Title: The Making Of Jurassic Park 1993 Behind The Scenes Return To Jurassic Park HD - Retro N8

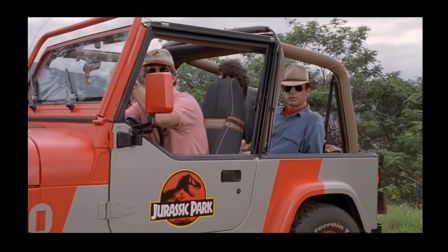What I recall about the introduction of the music associated with the animals is the first time the humans see them, a woman and a man, I think, and we have a long shot of this creature, which is actually very beautiful.
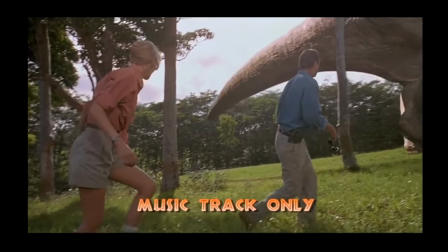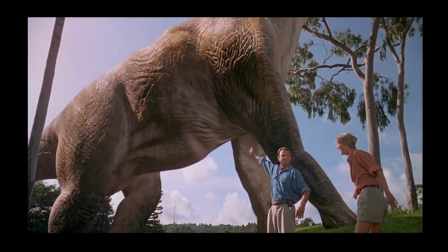What I try to do with the music is to give a sense of wonder and maybe even with a slight sense of
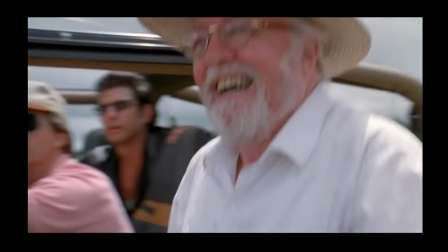religiosity in this way we would be acculturated to these harmonies and so on, so that the orchestra makes a beautiful statement, that almost like you would enter a cathedral, maybe.
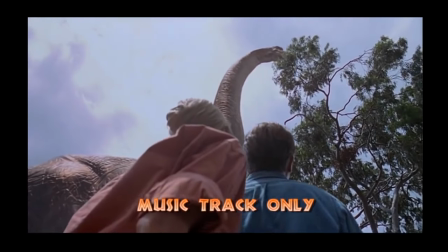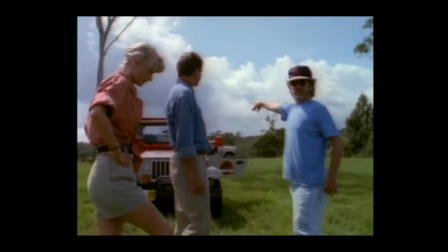So that was certainly clear in Stephen's interpretation of that thing,
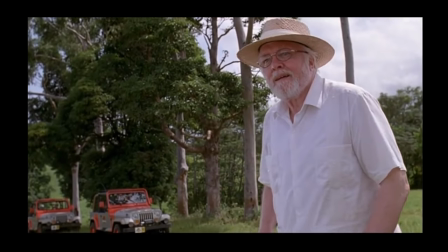and I certainly remember that particular musical moment as being one that was an opportunity to do just that, to give a sense that these animals were magnificent.
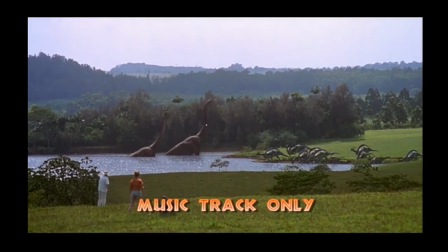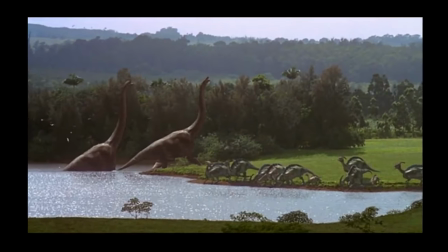Johnny had previewed the main themes on the piano before I left for Poland, so I knew in principle what the Jurassic Park theme was going to be like, what the Raptor music was going to sound like,
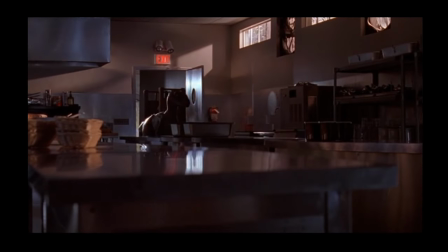and it all sounded great on the piano.
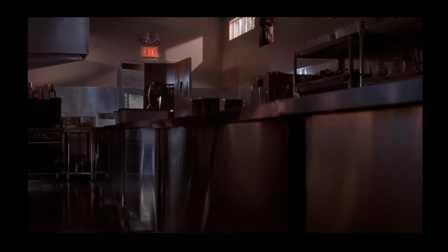And so I was really thrilled when the richness and the depth of that score just really filled my car ride to the location every day. I would actually put the cassette in the car and listen to Johnny's score going to and from location in Poland.
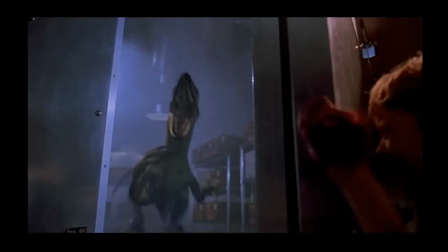I remember particularly the kitchen scene, which is one of the most terrifying scenes I think I've ever seen in a film.
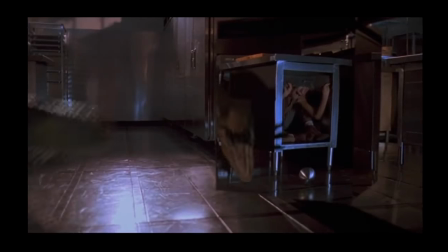And it's scored in a very operatic and dramatic way.
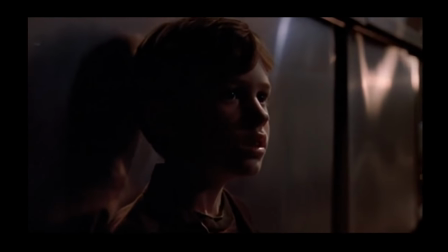And the gestures being operatic, meaning maybe a little bit larger than life, the whole idea was just that.
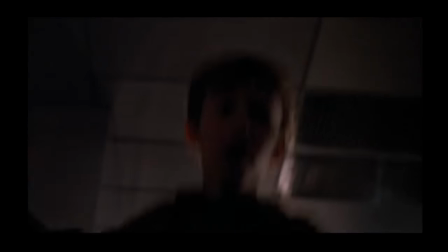It's always an opportunity, again, for me to sort of push the orchestral buttons to the limit. That's, for me, part of the great fun and the swashbuckling aspect of what one can do with an orchestra with these kinds of movies.
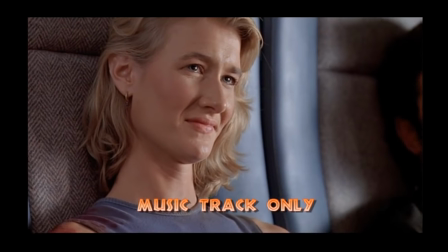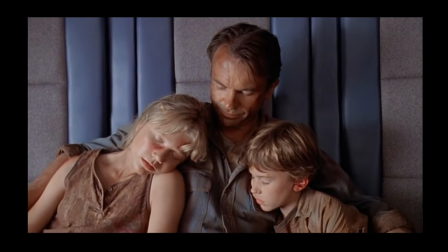I used to listen to it and be like, well, this is unbelievable. This really is just like a beautiful piece of music, with or without the movie attached. But then when you see it with the movie and the way, you know, that it enhances moments like by like tenfold,
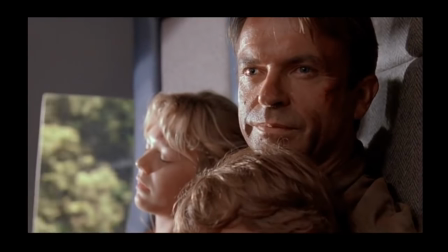you know, just suddenly it's a whole new level of magic.
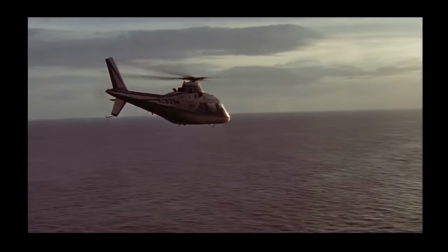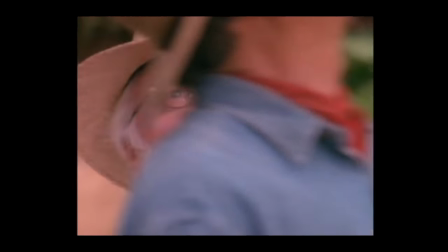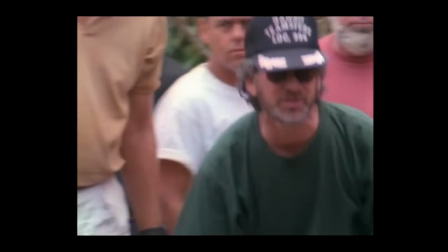The whole year became kind of like a fever dream in a strange sense. I think I used every ounce of intuition making Schindler's List,
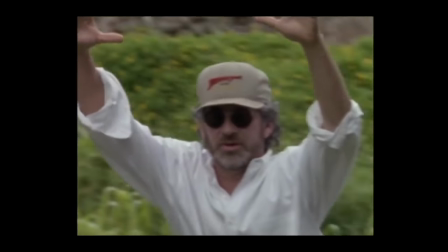and I think I used every ounce of craft to make Jurassic Park. And I think somewhere inside my brain there was a small nuclear explosion.
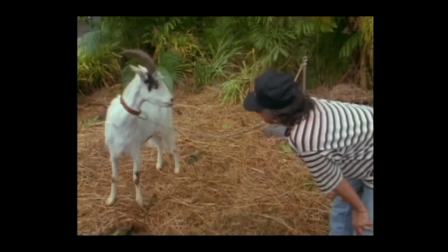And those final months are very blurry to me. I don't have a lot of real lucid recall to share with you what happened in those final months of post on Jurassic Park.
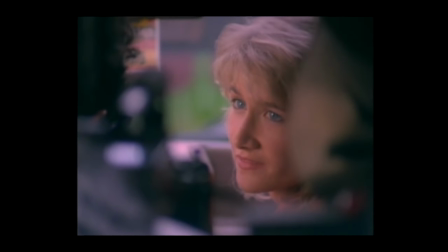When I saw the film, when he screened it for us for the very first time, it took my breath away. I cried when I saw that image, you know, when the camera pans after I've looked up. We had a Royal Command performance in London, and I sat beside Princess Di.
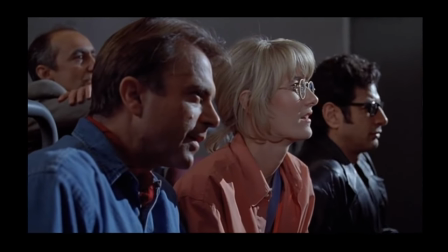So it was very interesting to watch her, and I think there's a scary bit coming now. Let's see if she jumps, and she'd jump out of her skin.
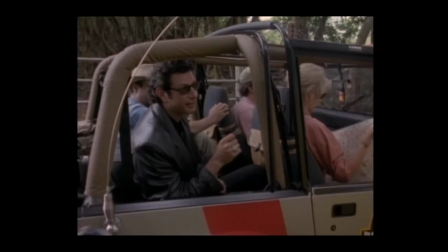That was, yeah, she was lovely, actually. Kids come up to me all the time, and their parents, and they go, you know, I've seen you 170 times because my child has to put it on every single night. They watch the same movie. It's like Howard Hughes, I forget, he watched one movie every day, didn't he?